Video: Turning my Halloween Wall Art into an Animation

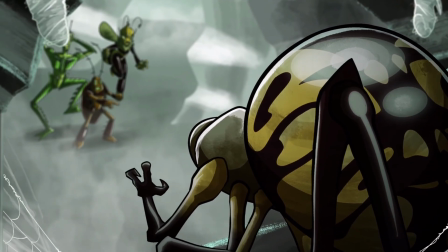how I turn my Halloween illustration into an animated scene. First things first, this works best before you actually start the illustration.
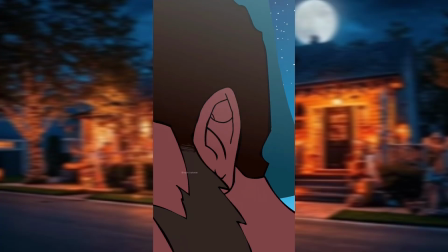Okay, now that is set, as you all know, every year I do a Halloween animation.
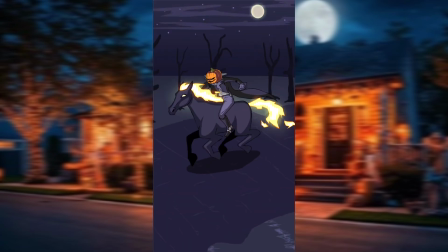For both some fun spooky content and for my birthday since it is in October. This year I also have the opportunity to have some art on display at the Germantown Community Theatre for their Dawn of the Dead showcase, courtesy of the Mid-South Cartoonists Association.
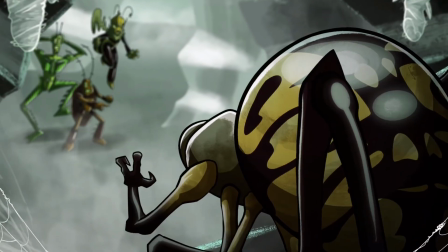So I figured why not use the same piece and feed two birds with one stone. But first, what did I want to draw?
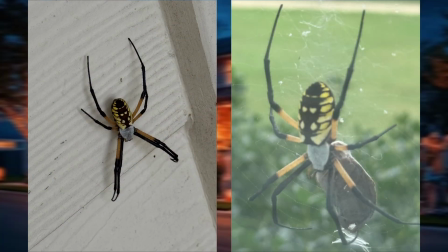Since this orb weaver has been hanging around my house lately, I used her as inspiration and tied it to a story I already had cooking up for John Roach.
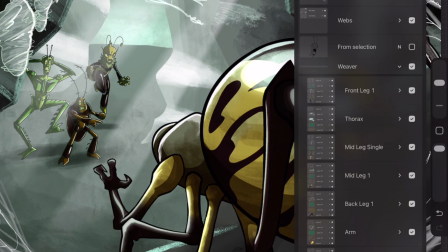But doing so meant I had to separate each part that would move into its own separate layer or group. And since I'm doing a spider, that means multiple files for all of his body parts, including lighting and shading. So I did so into sections, and from sections into groups.
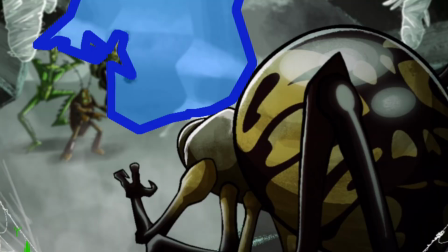We have the foreground, midground, and background, with the spider, webs, and rocks sitting in the foreground.
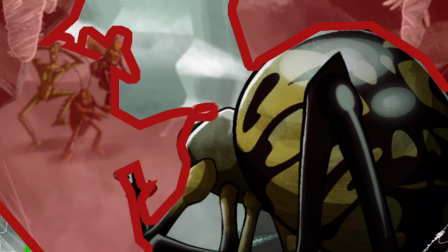The midground contains some walls, the trio, and some special effects, while the background contained the rest of the scene.
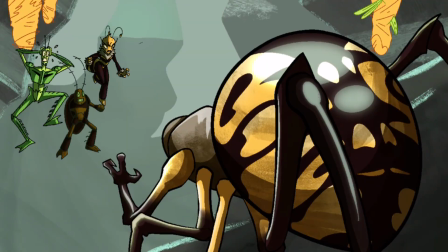Once I drew everything, I printed it and went to frame it in my favorite art store, Art Center.
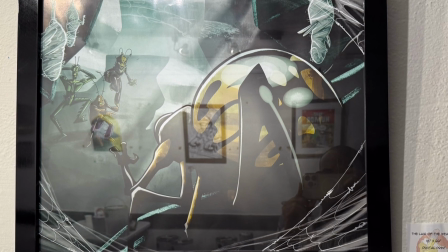Then it got hung up at the gallery at the Germantown Community Theatre, along with a bunch of amazing other art pieces.
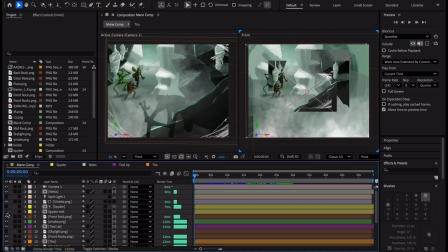Now it's time to animate.
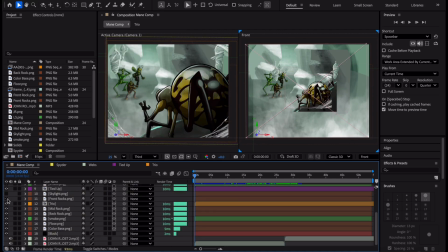I'll drop everything into their own layers and pre-compose them so that I can lay things out in a 3D space properly without needing to do each and every moving part, only the sections.
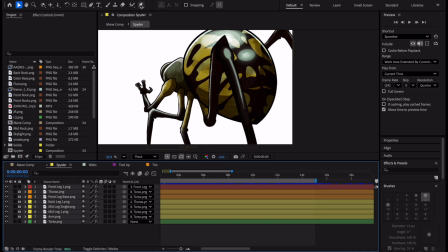The puppet tool came in handy for long limbs and subtle movements.
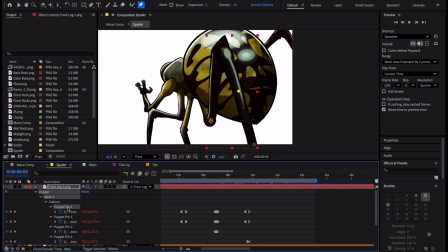I used the keyframes to stage major changes, which would then automatically tween in between them.
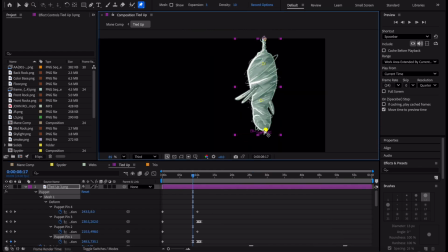Here I'm moving one of the captured bugs in the spider's web.
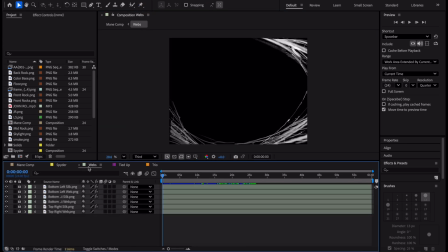Speaking of webs, I used the puppet tool to add some of the ethereal movement to them, as if a subtle breeze was making them move. Things are looking good, but I also wanted to add some movement to our main trio here. Since Ayana can fly, let's make her some wings and have her floating.
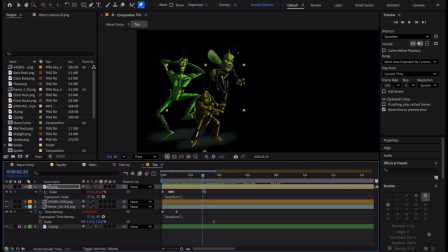Luke is terrified, so I'm giving him some sweat to show that emotion. Our main man John Roach points in terror at the huge weaver.
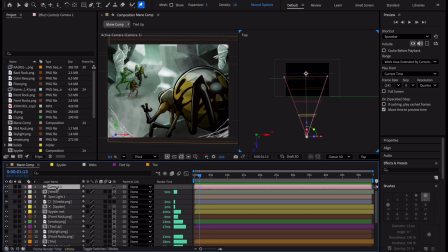Ah, that's more like it. But I want to add a bit more flair. Time to add some camera effects.
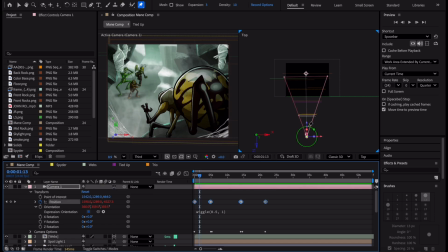Since I played everything out in a 3D space, I can change the focus range and aperture. This makes the camera blur and focus on things closer or farther to it.
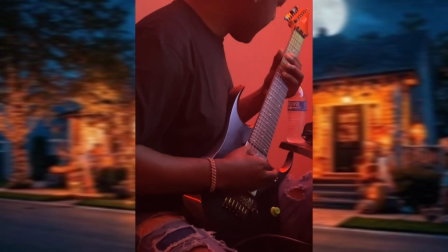Pull in some wiggle mechanics for a handheld look, and there you have it. I worked with my previous musician for a new song, dropped it in, and we've got a full scene.
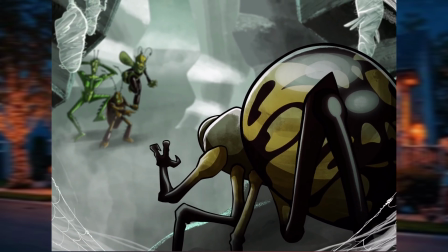Doing things like this is always a good time. As a fan of optimizing my skills, I'd love for you to also know